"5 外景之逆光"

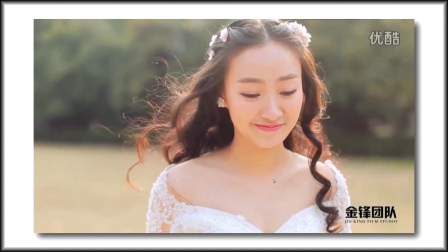而且他们的头发往往都会是黑色所以我们在拍摄婚礼外景的时候
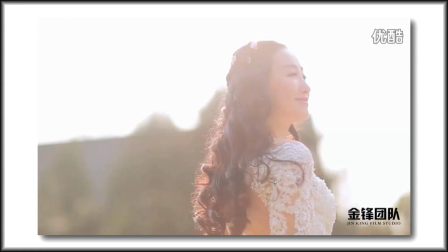这种搭配可以让逆光把轮廓更好的勾勒出来让我们的白色边缘部分进行曝光而且逆光可以让我们的头发选择有一个很好看的光晕所以在外景拍摄的过程当中
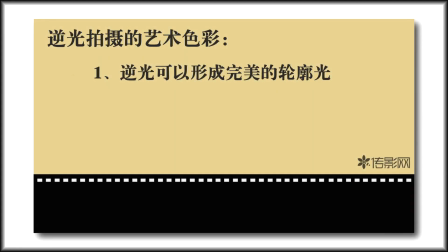逆光可以营造出更好的人物轮廓光特别是新娘这一款同理新郎也是同样的道理那么逆光拍摄一个最大的优点第二点就是我们面部光线更加柔和我们再回过头来看这个视频
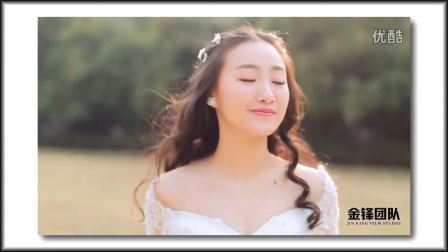我们可以发现人物脸上特别新娘的脸上
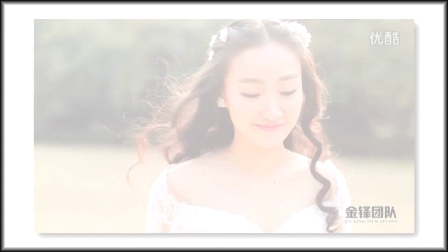他的光线是非常非常柔和的我们往往在外景拍摄的过程当中
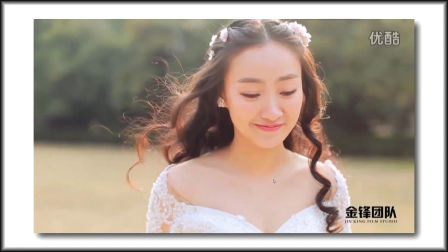特别是遇到大太阳的这样子的光线条件的情况下如果我们顺光或者侧光都会造成一个效果
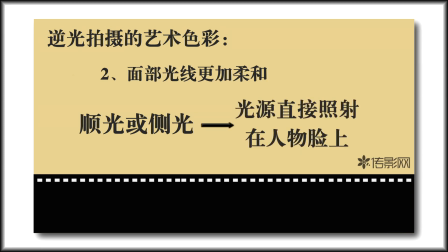就是光源直接照射在我们的人物脸上因为太阳这个光源基本上不可控为什么叫做不可控呢因为你没有办法去改变太阳的光源的大小
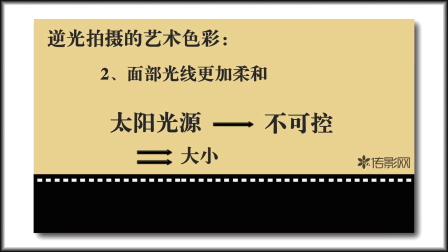也没有办法去改变太阳光线的柔和度特别是我们在拍摄婚礼的过程当中更没有办法去改变这样子一些结果就造成一个现象
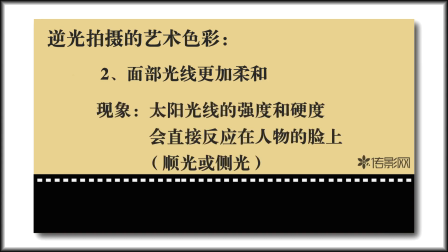就是太阳的光线的强度和硬度可以直接反映在我们的人物的肤色上面
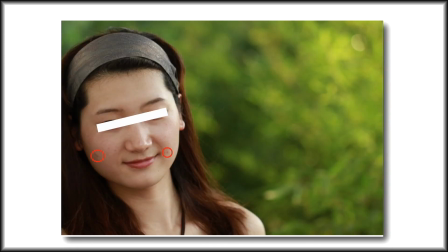如果我们顺光或者测光的话比如说脸上的一些痘痘啊你在顺光或者侧光的这种直射光源的情况下都会很清晰的拍摄出来这样子的话反而不会形成很柔美很唯美的那个面部光线条件
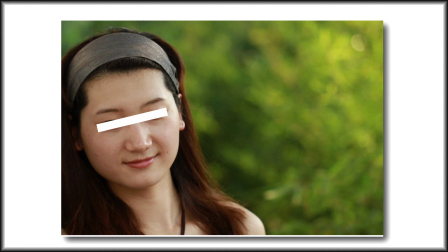视频又不同于PS后期没有那么多的皮肤修饰空间所以一般我们在拍摄外景的时候逆光拍摄这点优势就体现出来了
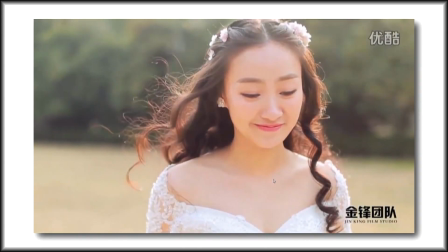我们看到这个画面里面新疆的肤色往往会选得更加柔和
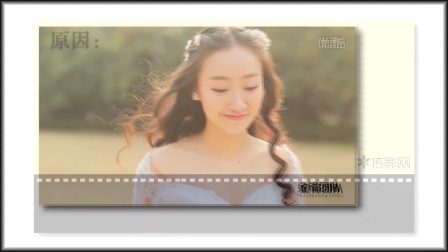更加唯美它的一个重要的原因就是太阳作为一个逆光的主要光源
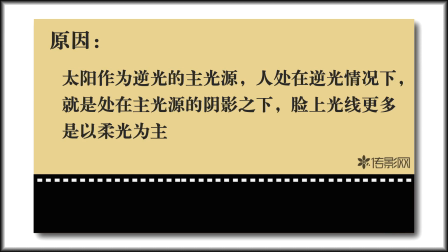而人处在逆光的情况下它就处在主光源的阴影之下那么处在主光源的阴影之下脸上的光线更多是以柔光为主因为在大太阳的室外的情况下太阳光线基本上是处于一种阴光条件
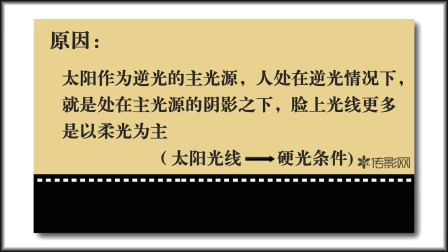而人物处于他的阴影之下那么往往体现的都是柔光这时候我们进行反光板也好或者是进行泡沫板进行反光也好
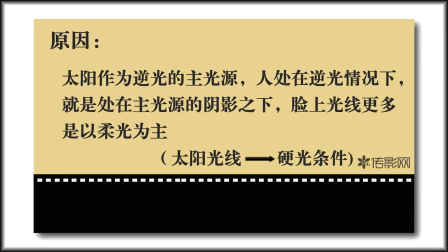它都会对光线出进行一次再次加工这种加工就是柔化加工我们在灯光的那套课程里面有跟大家说过
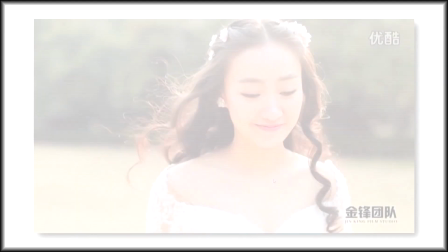大家可以去看一看那么人物肤色变得更加柔和了
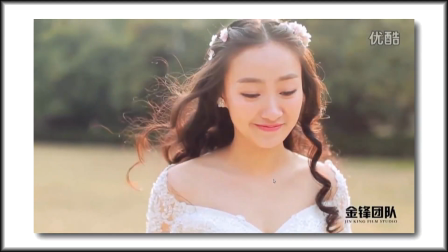这也更加去体现了我们婚礼的一些拍摄要求所以我们在拍摄外景的过程当中逆光反而是我们更好的一个选择方法的第二个原因就是我们的面部光线可以变得更加柔和
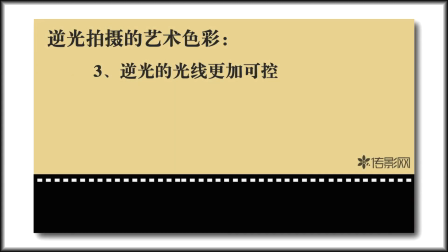第三点光线更加可控那么我们在第一点和第二点里面有跟大家提到我们在拍摄外景的过程当中太阳是作为我们的主光源太阳的话我们没有办法去控制太阳的亮度我们没有办法去控制太阳光线的柔和度
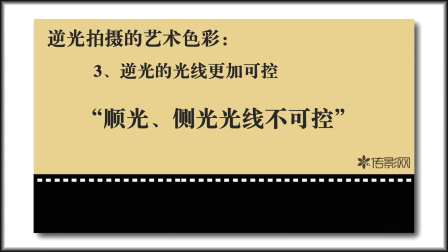那么顺光和侧光都会造成太阳直射在脸上一旦造成这样的这种现象以后我们对于这脸上的光线是不可控的因为我们对于太阳的这种直射光源是没有办法可控的